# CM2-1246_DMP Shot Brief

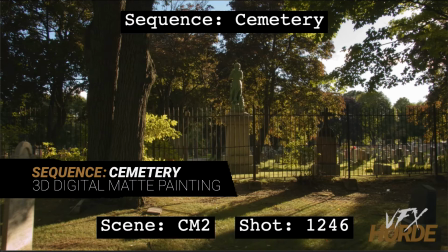This is Garrett Fry, the 3D digital matte painting sequence lead for the Cemetery sequence, and we're taking a look at shot 1246.
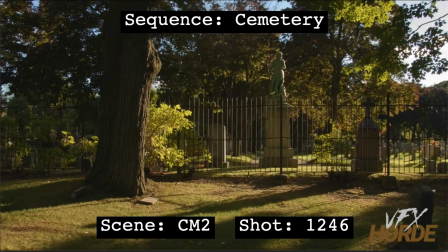So let's go ahead and play that. So you can see we're kind of panning across or orbiting around this center part of this frame,
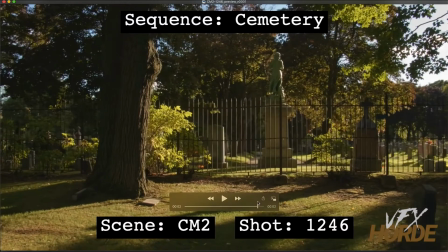but you can see there's nothing really of interest right there. And that's because this plate was shot in such a way that we would be
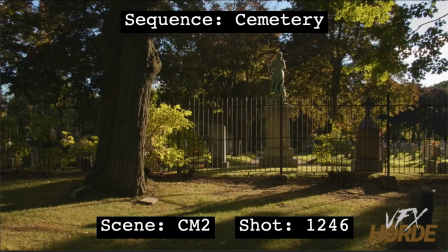adding something to it in the middle of frame that would be adding the interest. And so your job as the matte painter is to create that center of interest in the middle of the frame here. So you can do that with any means that you decide,
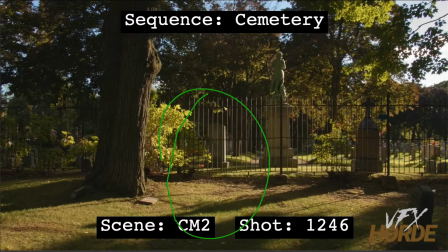if that be one single gravestone or a grouping of gravestones, but this here has to be the hero part of the shot, so right there in the middle. And then you have other things around here that you can add gravestones here and there,
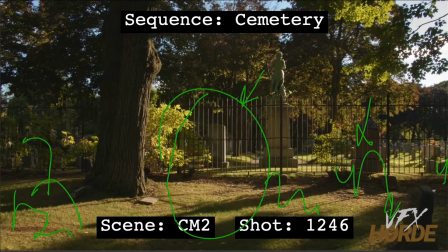but you need to make sure that these gravestones do not compete with this gravestone as the visual interest. So this has to be the focus, and then these are secondary.
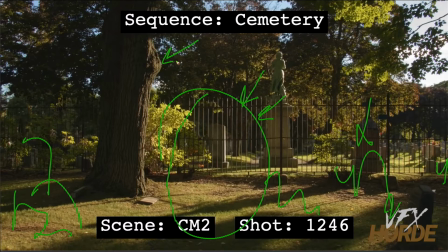So the really cool thing about this shot is that you have this beautiful side lighting going on. And so the side lighting that you can carry over into all of your elements,
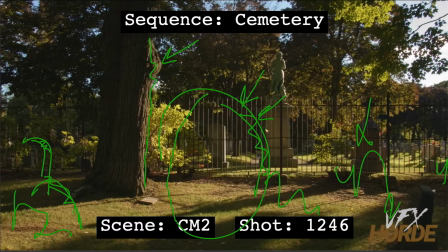it's going to make it pop from the background, and it's going to make it look really nice. However, any gravestone that you add here, you're going to need to adjust for that shadow on the ground.
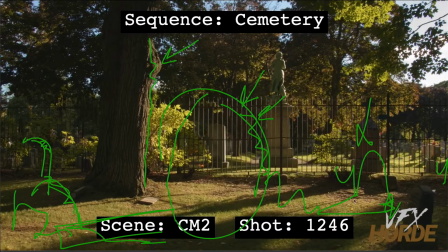And so you're going to want to project not just on the gravestones, but also onto a ground plane so that you can put in these shadow patches on top of the plate.
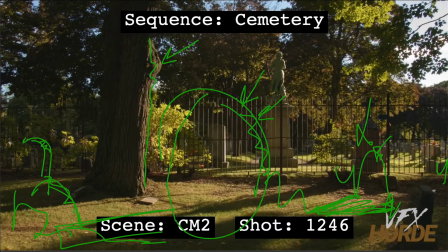Everything that you see here, especially this, is going to need to have the most geometry added to it. Some of this other stuff may, depending on how far it is from the camera, may need less geometry, but you're going to need to do a projection setup because it's a 3D move,
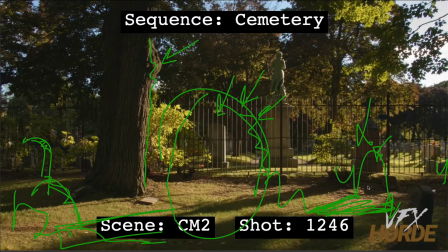and we're going to be seeing parallax as they're sliding in from each other, and also parallax within the object. And so how much geometry you're going to need to put in there
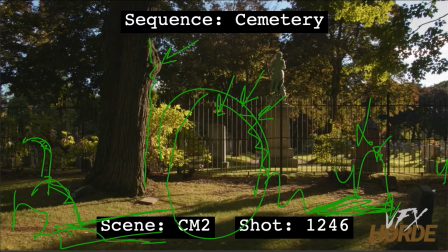depends on the camera move and where the gravestone is in relation to the camera. So you're going to want to do a series of tests. You're going to want to figure out where to put your projection cameras, if it makes sense to put it at the head of the shot, the middle of the shot, at the end of the shot.
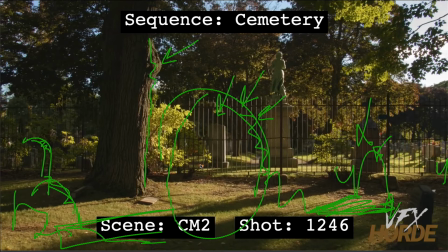If you use a patch camera with a projection camera, 2 projection cameras, are you going to cut up the different gravestones and put them on different projections? And so there's a lot to do as far as planning of the shot before you start painting.
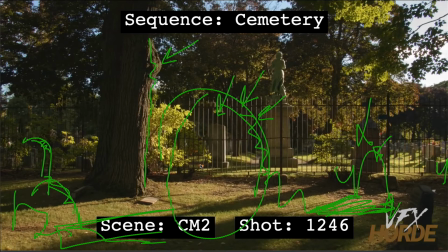And so bring in that 3D camera, move some things around in 3D space, and try to figure that out. So it's a really cool shot, but there's also a lot of challenges associated with this shot that can make it really rewarding.
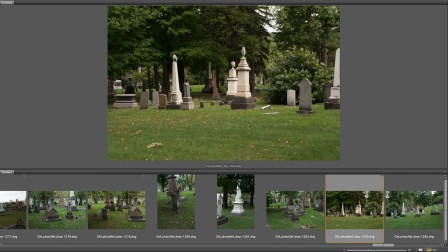Before starting out on the shot, it's really important to familiarize yourself with the extensive photo reference in the library.
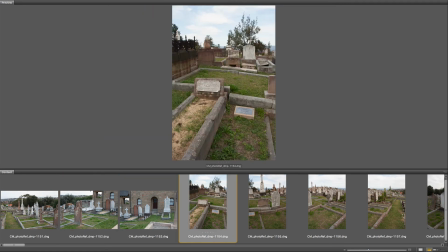It is worthwhile to do quick matte painting concepts so you can start to understand what kind of photography works for what particular situation.
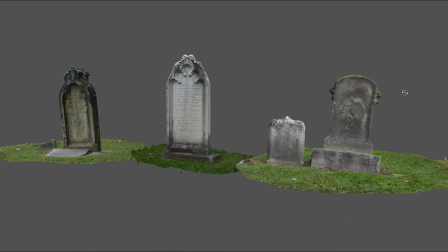Also, make sure you're utilizing the asset library, especially for those shots that require continuity between environments.
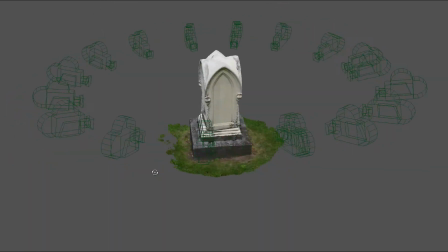These assets can be a huge help, and remember that every asset has high resolution photography,
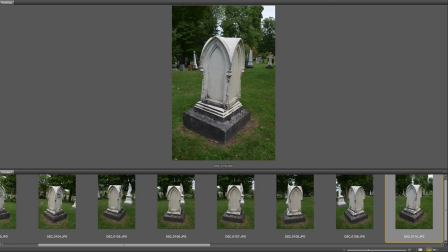so if the asset is not high enough resolution when rendered, you can overlay it with photography.